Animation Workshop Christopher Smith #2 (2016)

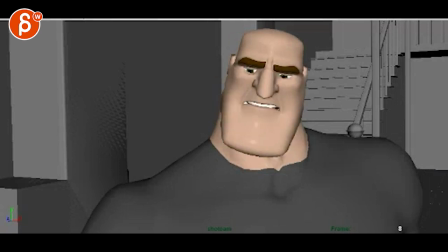All right, let's check this out here.
I'm still deciding whether or not to kill you, princess.
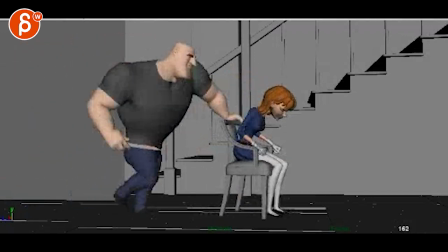If I were you, I'd avoid doing anything more to antagonize me.
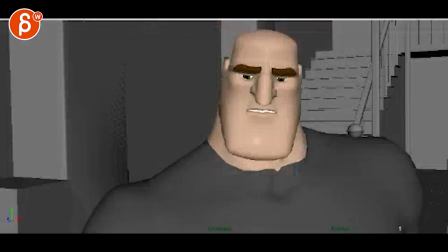All right, so my thoughts will be...
I'm still deciding whether or not to kill you, princess.
That's okay, I'm just curious about the reveal.
I'm still deciding whether or not to kill you, princess.
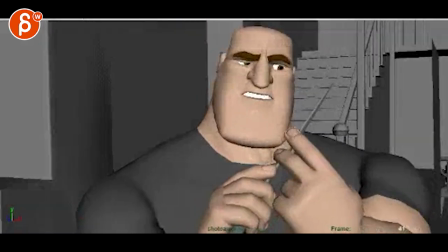The thing is as he looks around I think you could you could delay your rotation in the camera your your pan So we're looking at him looking at him looking at him and then he looks over there We're going why is it looking over there?
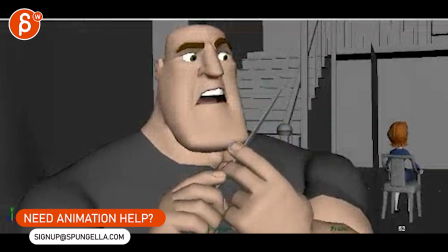And then he starts that head turn and that is a signal to the camera guy.
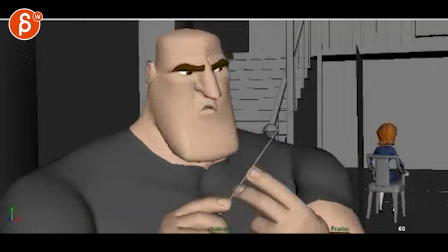Oh, I'm gonna follow that move And go over there not to kill you princess if His voice still deciding whether or not to kill you princess It's pretty even throughout.
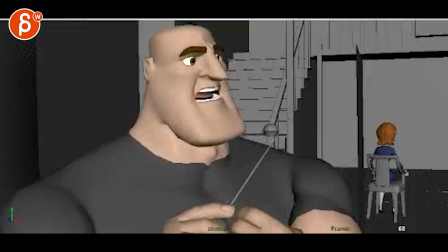I think this reaction is too big. The shoulders up and down, especially him being so huge.
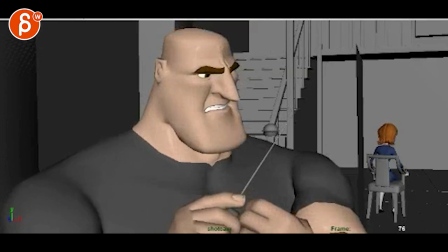It's a massive move that is not quite hearable, if that's a word. You can't really hear that in the audio and it doesn't quite marry your performance to the audio.
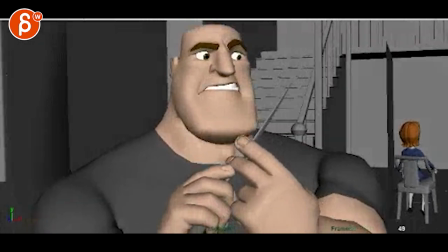So I will take that out and keep it within this type of realm,
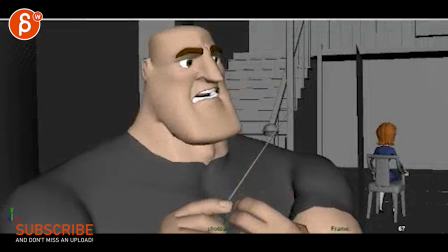acting-wise, and not go so big head-wise and especially shoulder-wise.
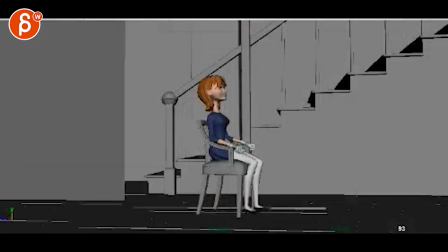deciding whether or not to kill you princess if i and then you know technically um
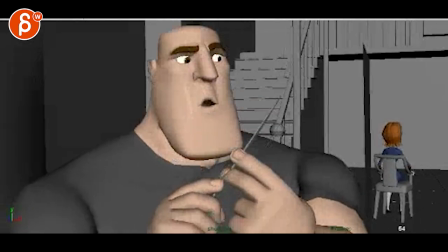keep some keep alive so he doesn't just die and the thing is acting
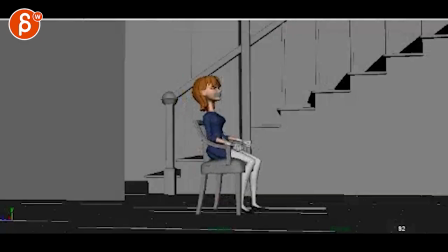wise for her you princess if i were you i'd avoid doing
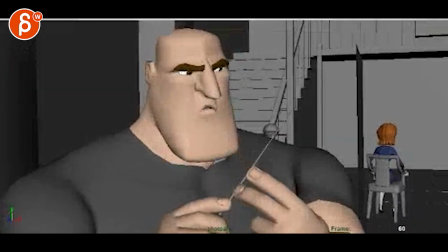anything more to antagon it's very very even how she goes one two
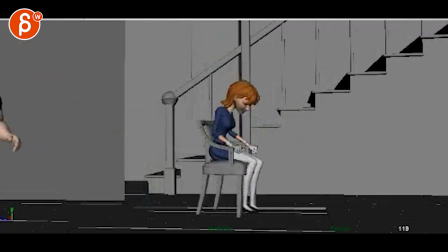three which To me, it seems like it's very determined, right?
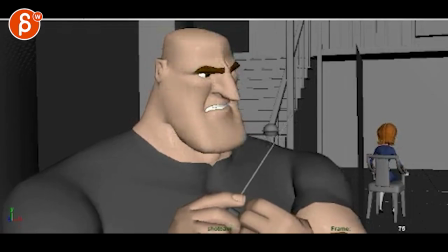Since there's no timing change, it's going to be like, fuck it, I'm going to go. I'm going to go.
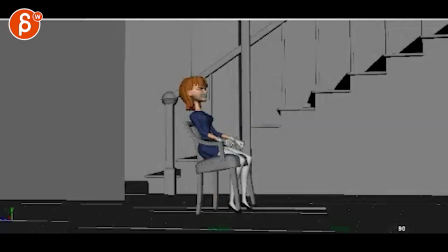I'm going to go. And it's not like she's panicking and she wants to go faster, faster, maybe trip a bit, faster, faster.
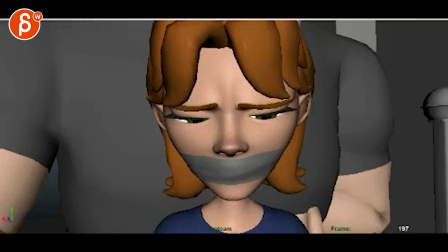So if she's that determined, right? And even here, eyes are closed and she goes, you know, she feels like, ah, fuck, you got me.
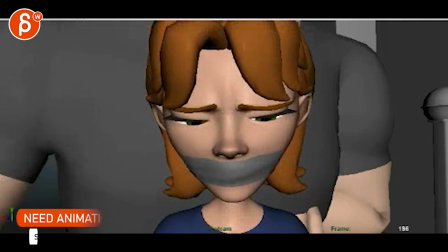I don't care. that feels weird that she's suddenly now in this
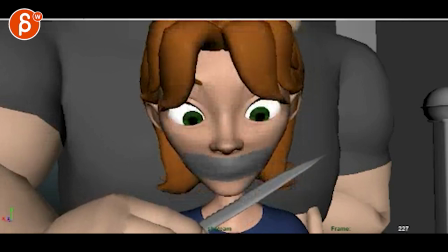emotional space and then she sees the knife and is surprised like that's a crazy
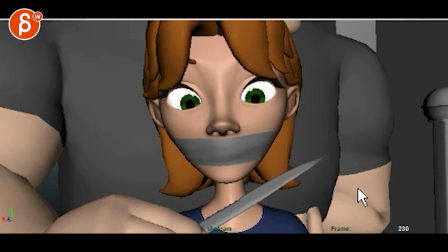panicky look it's like well what did you i don't know it feels like what did you expect i mean
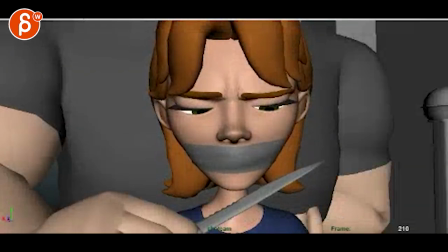he has if that's your your ending right
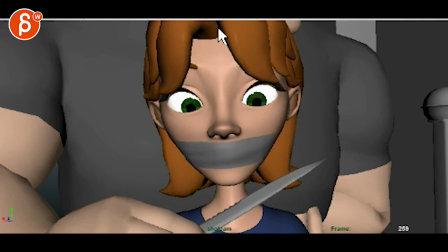that's a strong frame got this massive hulking muscle behind her with the knife you might argue
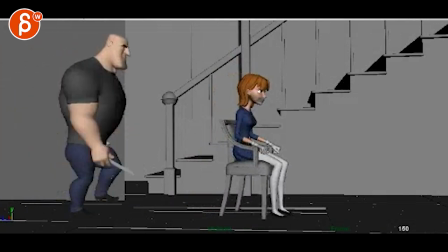it's a bit the usual man versus woman where the woman is the victim i
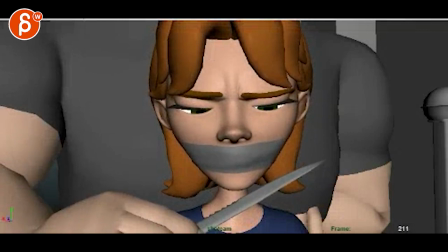know she says princess but princess could be anything right he could call a guy princess or it could be something else a
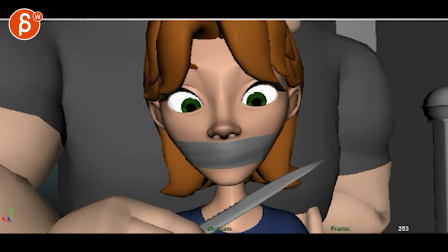creature whatever but i'm not saying that you should at this point change characters but just something to move forward but if that's your emotional ending then to me
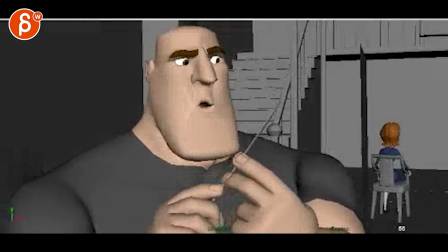excuse me i would make this a lot more panicked where it's more
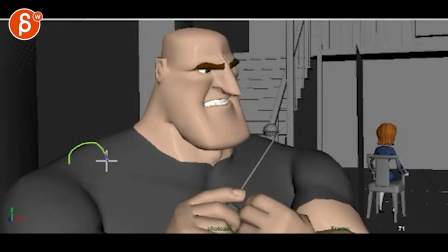you know timing wise she feels she's doing one two three and grabbed and stopped versus ah you know there are moments where she she
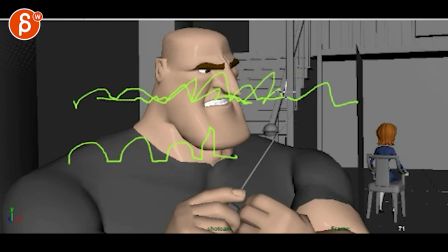goes faster faster and then i'll have to wait tired i gotta try again and try try try try try maybe you know you get the biggest,
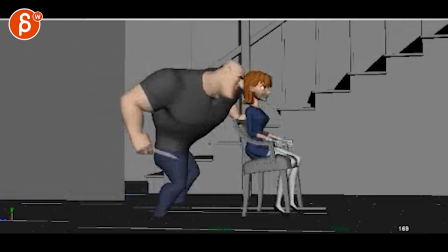biggest effort will be right here, right when he pulls her back.
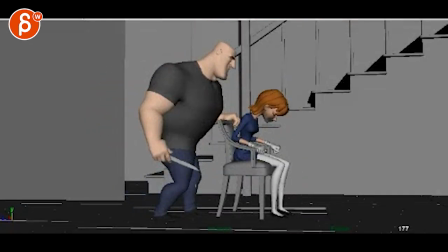And then when he does that, you know, on the pullback, her legs will come out a lot more, given that she's, you know, she's panicked and she wants to run and she would maybe go forward and then she would bring her legs back and trying to lean forward and like,
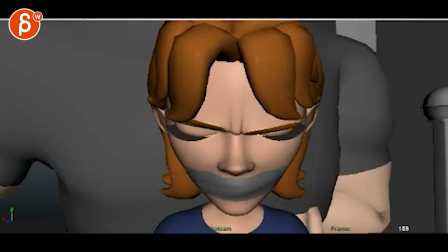I want to escape, I want to escape, I want to get out of here. So that when she's here, it's more of a, you know, she's a bit more active.
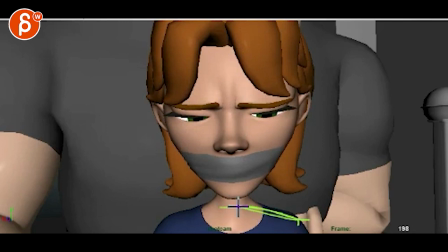I know it's a close-up, so you can't wiggle her head around in the frame, but it's a bit more active and panicky, so that when the knife comes on,
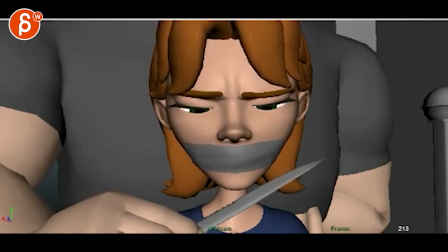to me, I wouldn't do this, oh, I'm observing a blade, and now I'm freaked out. To me, I would do that.
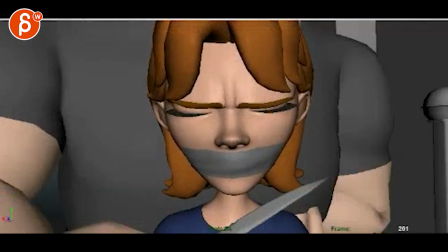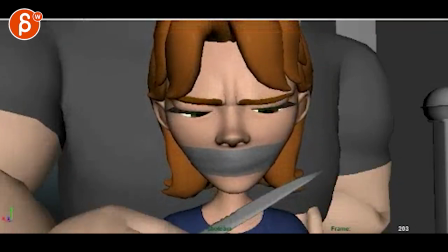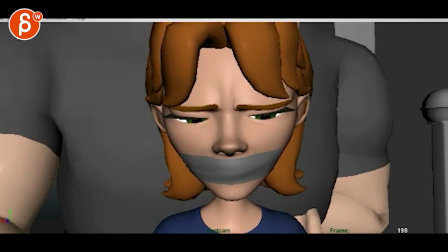I mean, it's hard to cut in weird frames there, but ideally, I would, you know,
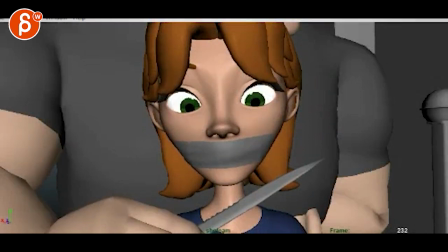again, panic, panic panic you get to this and it's more of that more to envy
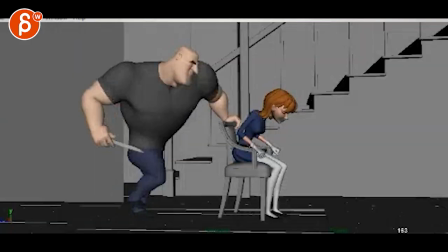so i'm gonna take this sound out and it would probably even cut a
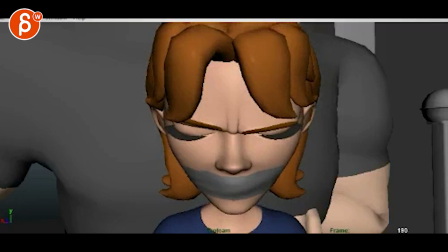lot of good movement here but then that seems too slow then
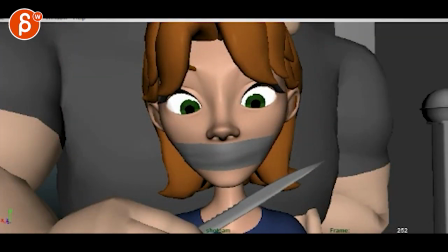i would cut that it says panic panic panic knife like that's the beat which i know he says stuff but then you might have to just make this reaction earlier and then he finishes the line and the tension comes from you
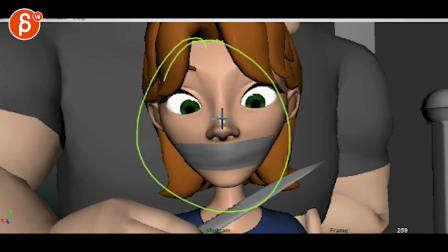know she gets into this pose at the beginning of the shot and then it's just slight tremor and and shaking in the head and and her looking at the blade and maybe looking straight and maybe some dart left right like there's no exit what should I do and that way to me intensity
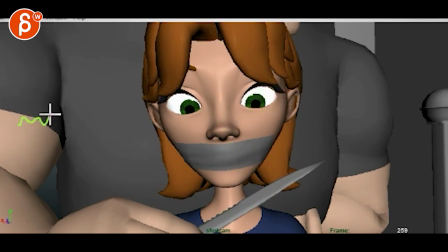wise you have him talking so quiet reveal someone's fleeing holy crap then oh she's trying trying trying he grabs her knife and then tension
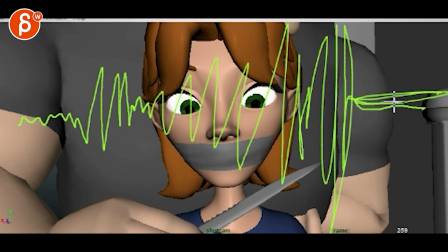tension tension which doesn't mean it's boring but it's just this this you know i guess level 11 here um all all eyes are on her literally um not literally
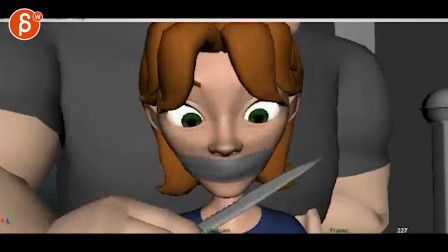but you know what i mean i hope so again tension tension tension gets to there holy shit and then she holds and holds and holds and it's this
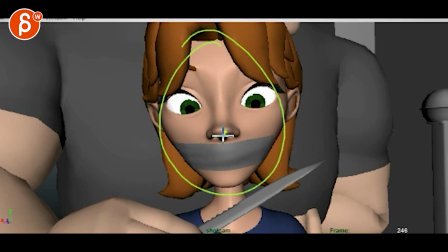menacing voice while she has to stay there and not move and is freaking out.
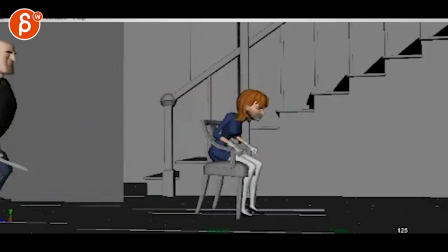That to me is something that would work better. Unless you want to keep this because she is strong and resolved and I'm not scared.
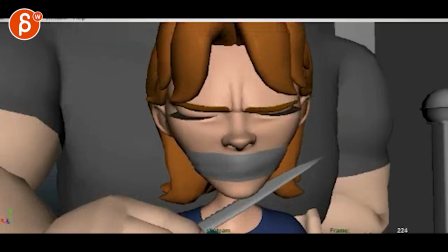It's not the first time or whatever it is. And then this wouldn't be this. It would just be she would be pissed off.
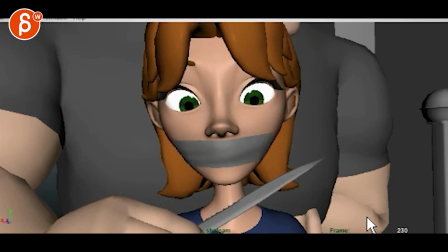So that's kind of where I'm a bit confused and where I would change things. But then it's also a bit up to you in terms of what you want to do. But either way in the mail, just give me some feedback in terms of what this is, why you're doing this, for whom, for yourself, what stage, are you open for changes, and stuff like that. All right? Thanks. All right. There's an email. You can sign up. You can start whenever you want. You can submit whenever you want. You get 16 submissions. Either way, a like and subscribe would be awesome. All right? Thank you.